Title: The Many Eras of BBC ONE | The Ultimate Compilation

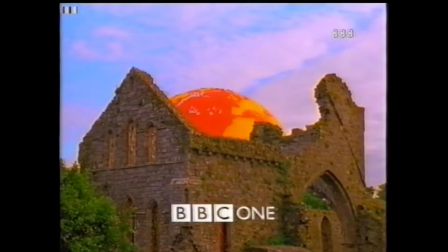As the world was still getting used to the new millennium, the time would soon arrive that the UK's oldest channel, BBC One, would be gearing up for an identity rebrand.
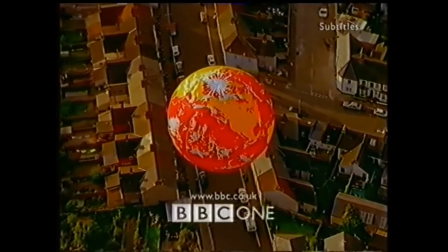The then current balloons had been flying across the country's screen since 1997,
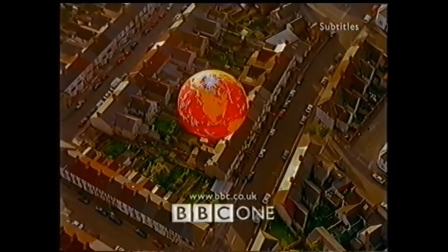but the latest set was lining up to be the most radically different and controversial idents for the channel yet.
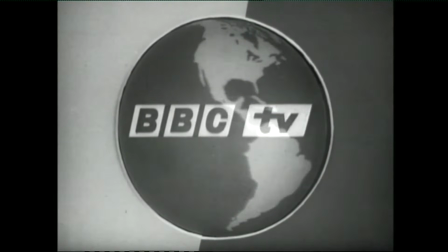The globe motif, which had been the channel's key identifier since the 1960s, was finally set to be done away with.
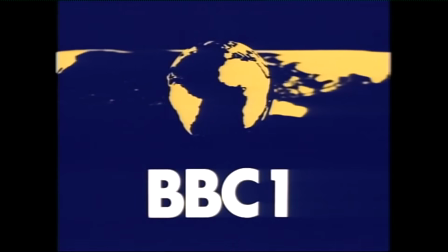For the new set, dubbed the Rhythm and Movement idents, would have more of a focus on people and the various activities that they could engage in.
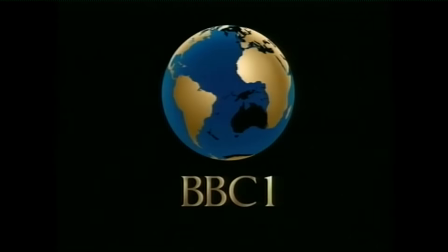So let's begin with the very first ident that was used to introduce the set, Capoeira.
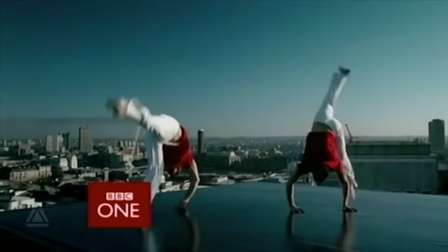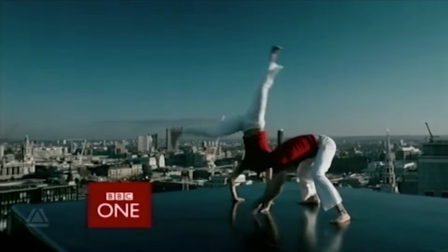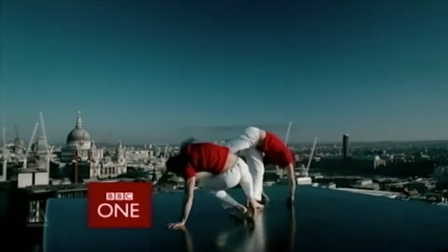I'm sure that brought back a few memories for a lot of you.
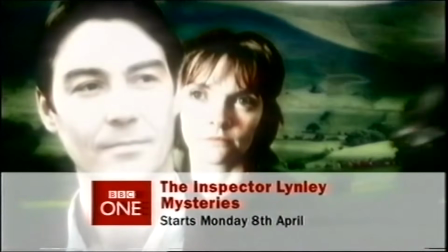Capoeira was first seen on the 29th of March 2002. This was the first day in which the rhythm and movement idents would be seen, taking over from the balloons after nearly 5 years.
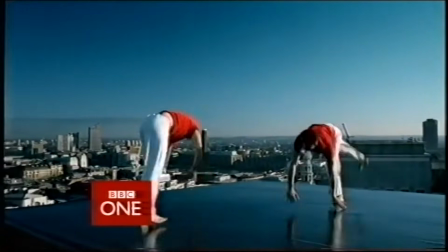Initially, there was some outcry from audiences regarding the absence of the globe.
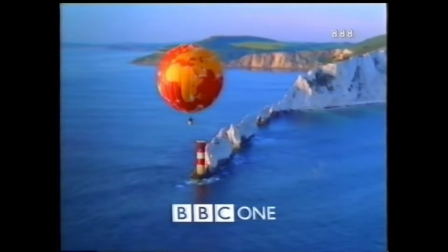Whilst the balloons had focused more on the landscape seen around the UK, the globe had still featured, albeit in a smaller, more subtle way.
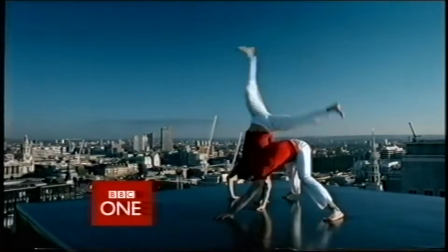Over time though, audiences would become accustomed to the new sequences, capoeira in particular.
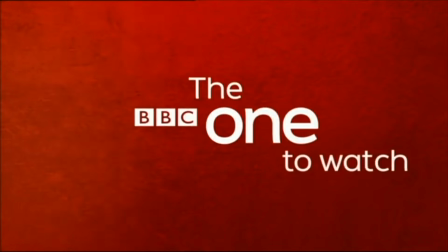The notion of watching others perform activities is a concept that would later be used in the 2010s in the Oneness set,
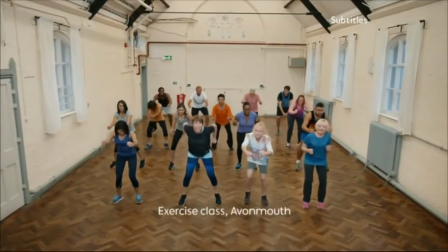but I think the rhythm and movement bunch, noting capoeira in particular, pull off the concept in a better way.
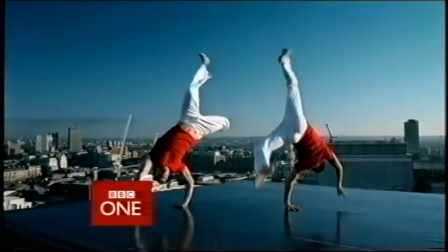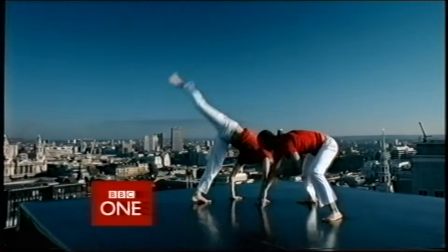Welcome to Good Friday morning and our brand new look on BBC One.
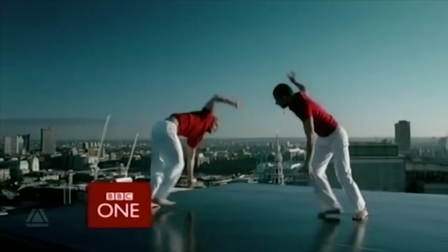We see two artists engaging in capoeira, which is a Brazilian art form that combines elements of martial arts,
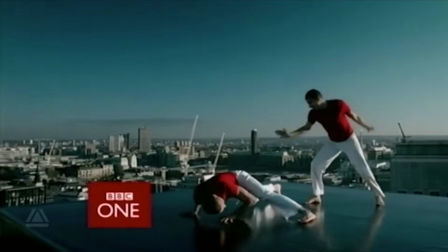dance, acrobatics, music and spirituality. Quite a melting pot of concepts there.
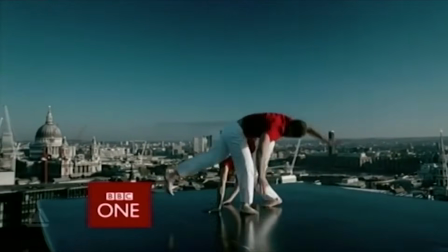It's quite a graceful and elegant thing to engage with, and as a viewer, part of that elegance carries across.
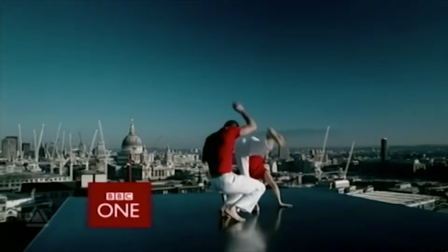The music chosen instantly adds to the visuals, creating a very calm tone that gears you up perfectly.
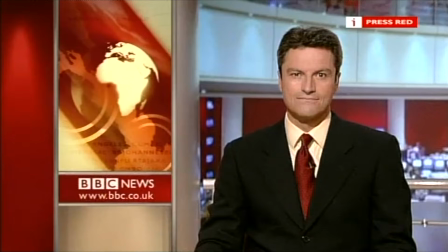Capoeira was often seen introducing the lunchtime news on weekdays, so the regular airings helped it become one of the more recognisable sequences in the entire rhythm and movement set.
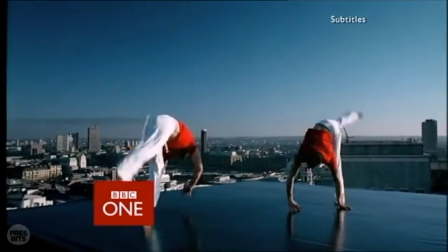Arsenal defender Ashley Cole looks forward to tomorrow's top-of-the-table Premiership clash with Chelsea in 10 minutes.
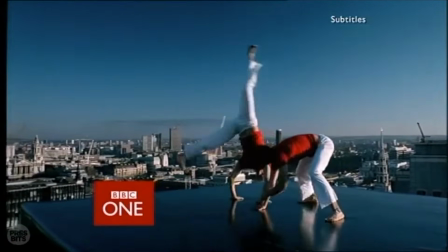That's in Football Focus on BBC One. After the news now with Matthew Amreliwala.
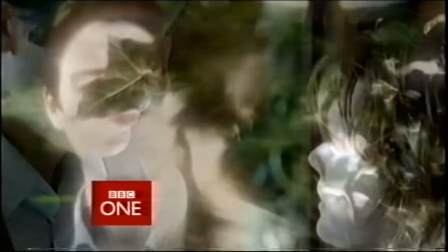Whether you loved or hated the new look at the time back in 2002, capoeira I believe is the perfect way to introduce this concept to BBC One.
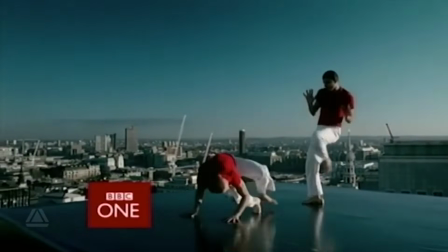It's not too loud or brash, instead taking things slow, using an interesting art form combined with appealing music to bring audiences into this new style of ident.
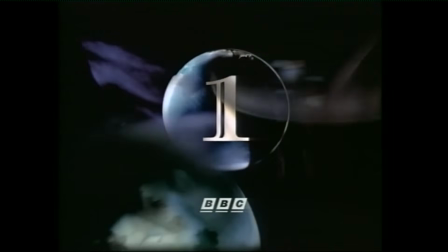After nearly 40 years of seeing a rotating globe of some kind, it was always going to take time for long-standing viewers to adjust,
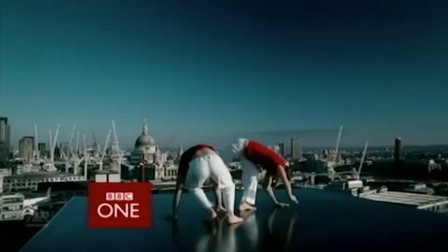but thanks to sequences like capoeira, it would result in some of the most recognisable idents for the BBC in the early part of the 21st century.
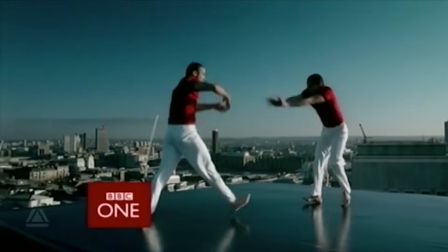Shortly after the rhythm and movement idents debuted on the 29th of March 2002, audiences were keen to see the numerous different variations that this new concept would bring about.
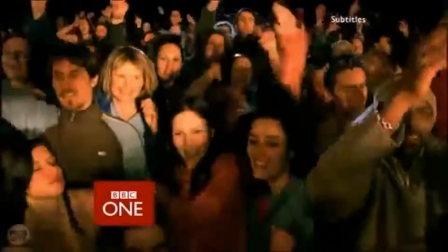Most sequences tried to carry across an upbeat tone, with some of them filled with energy and vibrancy.
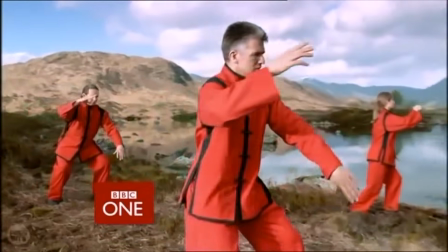However, ready to meet all occasions, BBC One would also have idents ready to reflect the more sombre times that the UK would go through during the early 2000s.
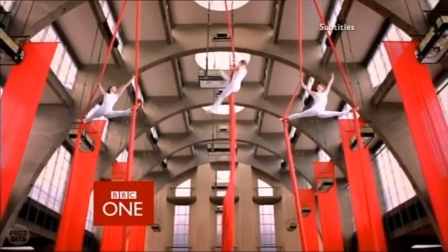So with that, let's head over to the Cornish coastline to take a look at ballet.
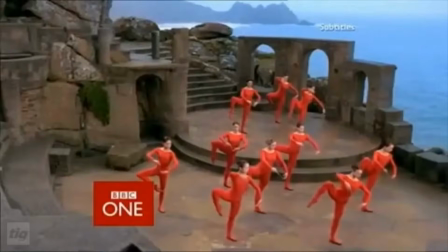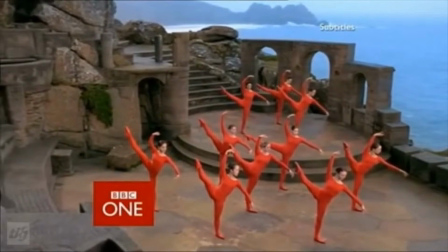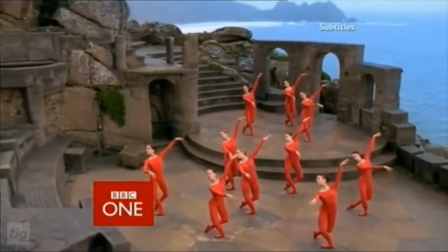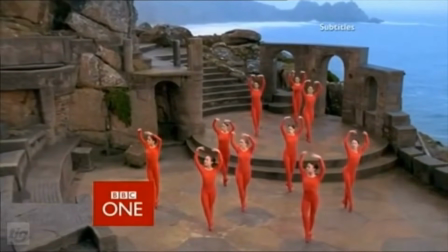Sombre, yes, but also really beautiful. The first thing I want to draw attention to is the location.
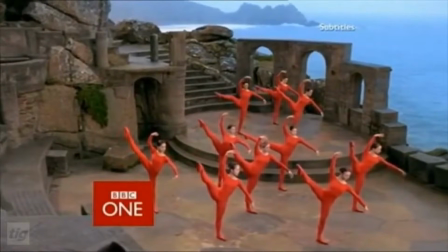The ident was filmed at the Minack Theatre in Cornwall, a stunning venue that sits right against the coastline.
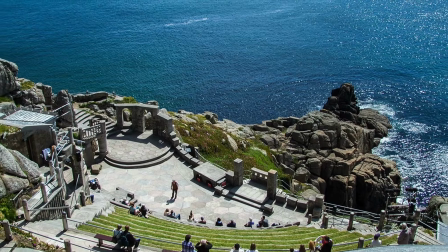I've never been myself, but it's a venue I'd love to visit someday.
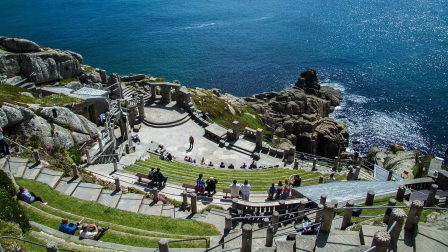When performing shows outside, exposed to all the elements nature has to offer, anything can happen, which only adds to the thrill of it all if you ask me.
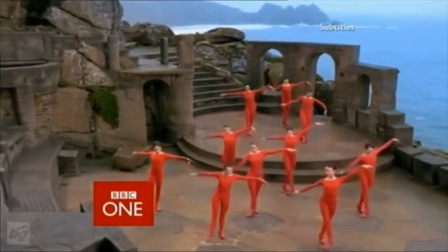In the ident we see 10 ballerinas all dressed in bright red, performing a routine against the beautiful landscape.
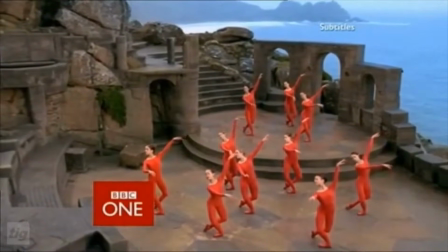Not only is the ballet graceful to watch, but the musical accompaniment fits the piece perfectly.
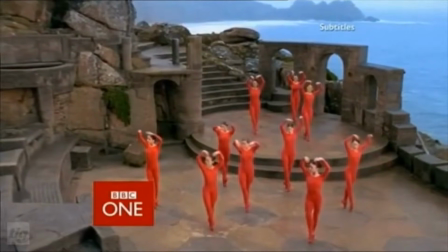It's not overly bombastic, it's more relaxed yet filled with emotion.
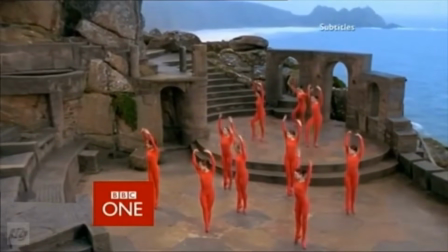Fitting really, as ballet, or a still of it anyway, would be seen quite early on in the set's life, to mark what many deemed as a national tragedy.
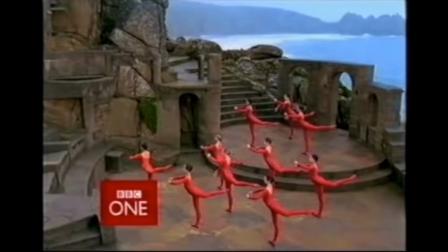Now on BBC One, a special BBC News with Peter Sissons.
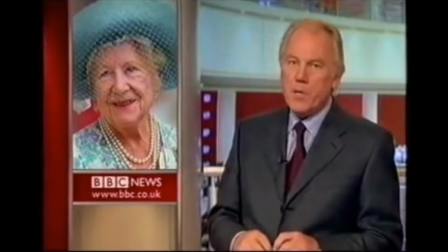The Queen Mother has died peacefully at the age of 101.
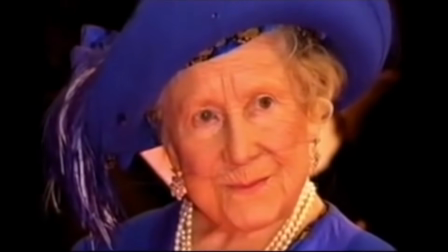The announcement from Buckingham Palace said the Queen was at her bedside.
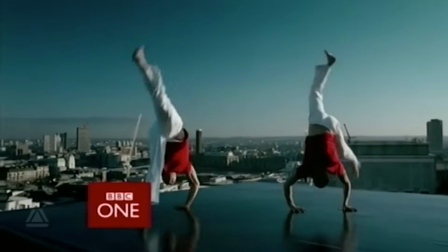One day after BBC One's new look debuted, on the 30th of March 2002, the Queen Mother passed away at the age of 101.
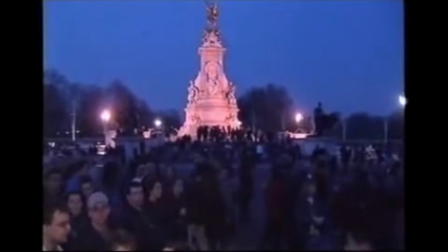Whenever a member of the royal family passes in the UK, everything grinds to a halt, whether you like it or not.
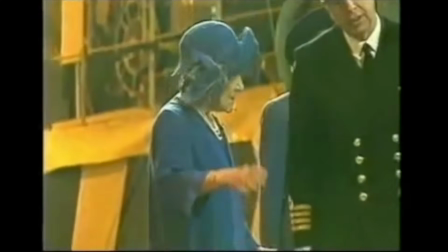I'm not a royalist, but I always sense the feeling of impact that an event like this can have on the nation.
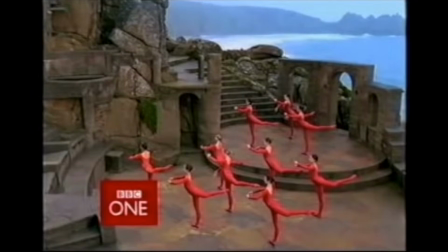And even though it's just a still, it seems apt that ballet, out of all the rhythm and movement idents, be the one to mark this occasion.
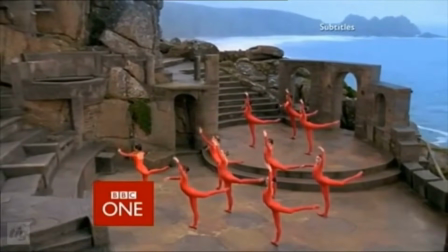The sequence would seldom be seen on BBC One over the next 4 years, only really being used to mark moments of reflection.
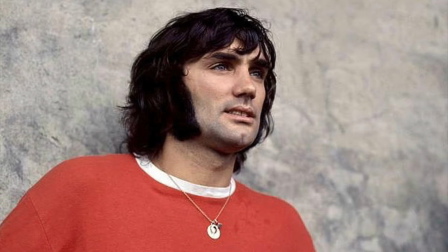Examples of this included various funerals, such as those of footballer George Best and former Pope John Paul II.
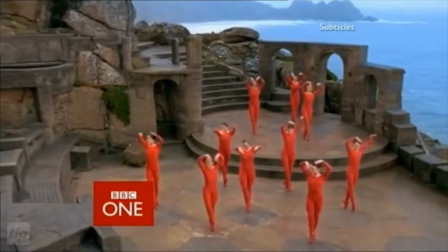However, despite its relative scarcity amongst its peers, ballet would represent the whole rhythm and movement brand as it bid its last farewell.
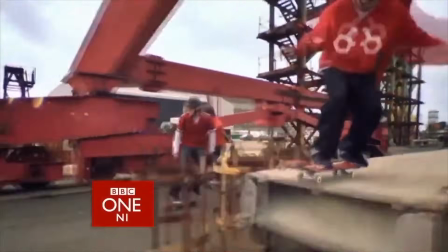After 4.5 years representing BBC One, the rhythm and movement idents would bow out in the early hours of the 7th of October 2006.
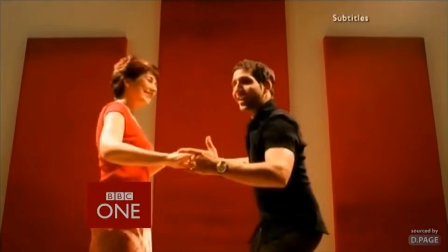Just before the new circles were due to take over,
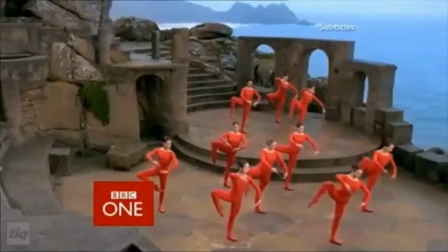a final montage of several sequences of the set was played. and what better way to close out that montage than to play ballet in full.
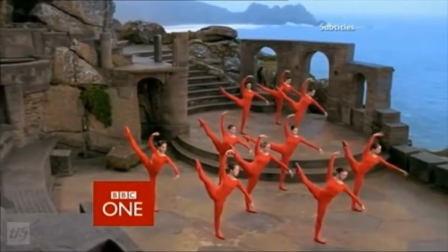Seeing these ballerinas perform their routine against the somber music for the last time is honestly moving in some respect.
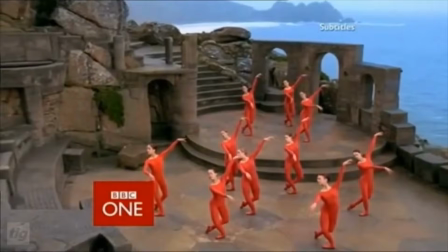Whether you loved or hated the rhythm and movement set, for some audiences at least, particularly those of us who grew up in the early 2000s,
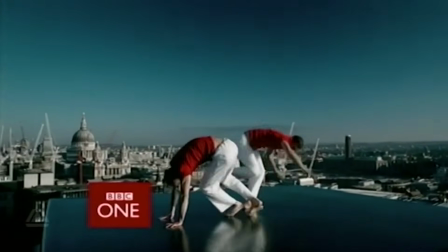this set was our introduction to BBC One and possibly terrestrial television as a whole.
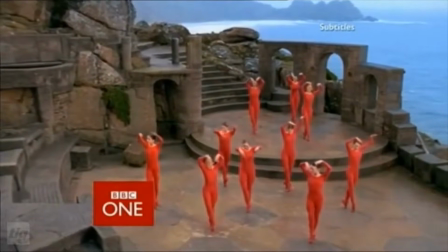Ballet would become one of the most memorable and recognisable idents from the set, and I think over 20 years later,
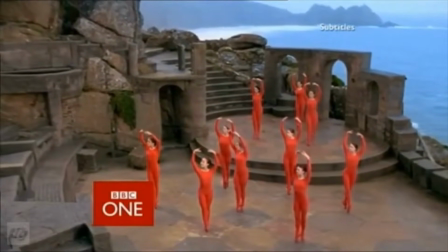it holds up tremendously for its beauty, its simplicity, and the emotions it had the potential to conjure up.
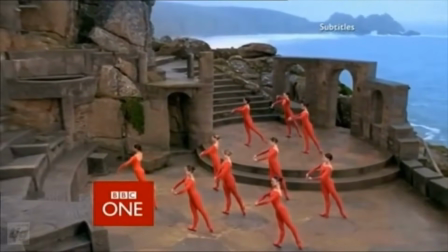And for some viewers, it remains their favourite ident not just in this particular set, but for BBC One as a whole.
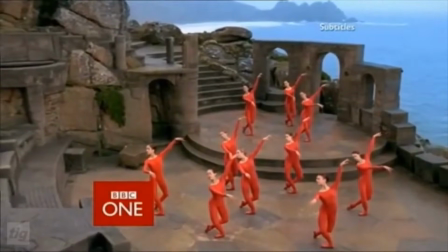But there were a couple more sequences that were introduced to the public on launch day.
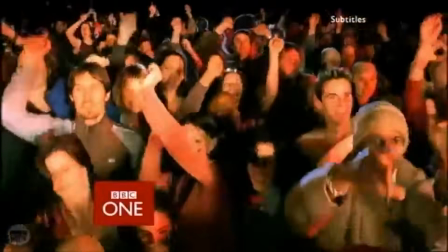Keen to showcase the variety of activities seen in these new idents, and to further help people adjust to a globalist sequence,
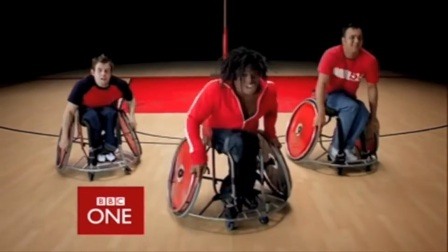we'll observe one of these attempts, simply known as Acrobat.
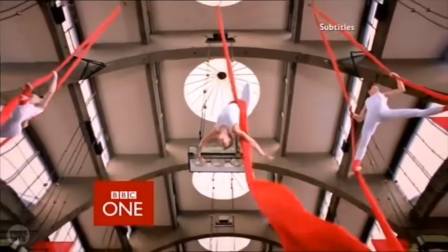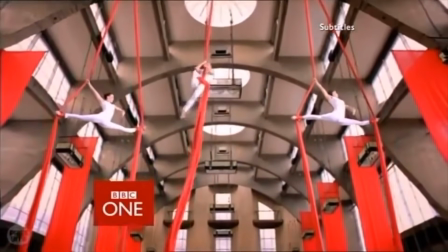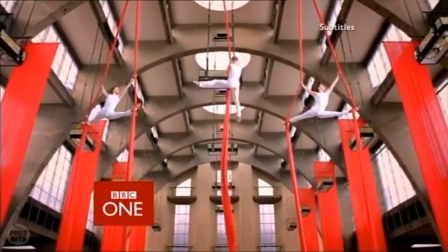Now, that's the kind of physical strength I aspire to have.
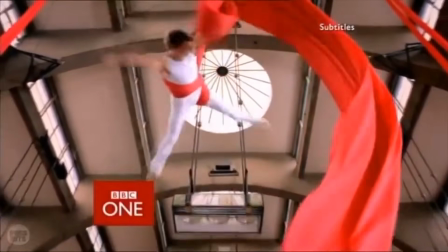We observe 3 acrobats performing a routine, filmed inside of the Royal Horticultural Society halls in London.
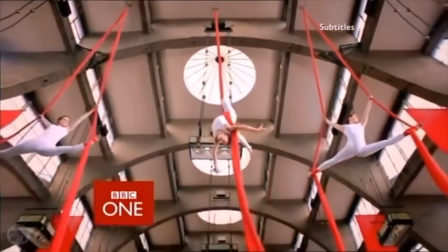Colour scheme-wise, similar to ballet, red is the dominant colour.
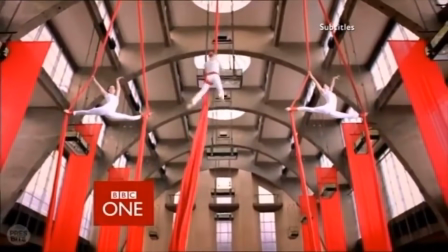Fitting really, as this was the era in which the BBC really wanted to assign a different colour to its rapidly expanding roster of channels.
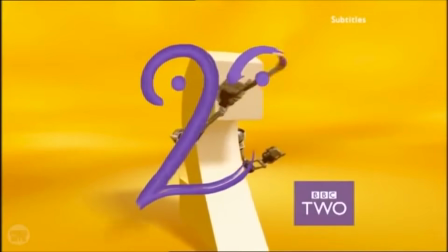So BBC 2 would take on purple, or yellow for the actual background, BBC 4 would be black,
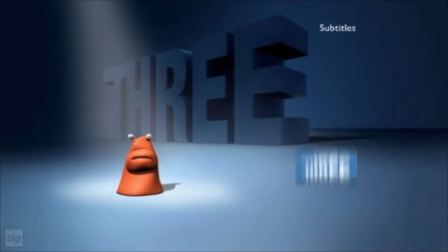the upcoming BBC 3 would be a pale shade of blue, and for the flagship channel, BBC 1,
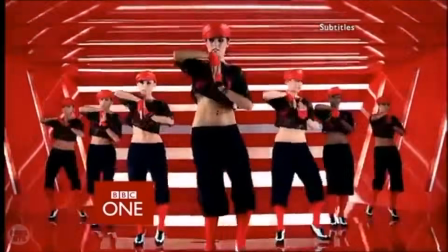red was chosen, a colour that the channel would be represented by for well over a decade.
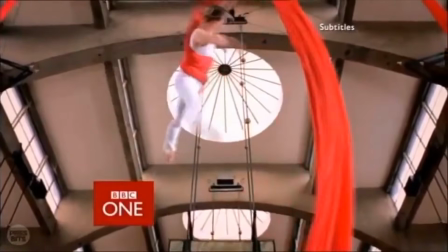The beauty in this, and several idents in this set, is the artistry.
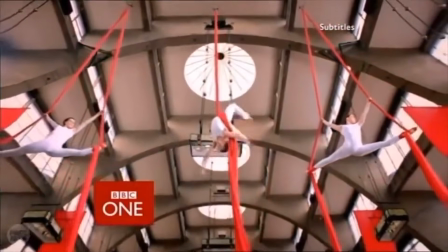To witness these acrobats move around utilising the aerial silks, the sheer body strength needed, it's very impressive and very engaging to watch.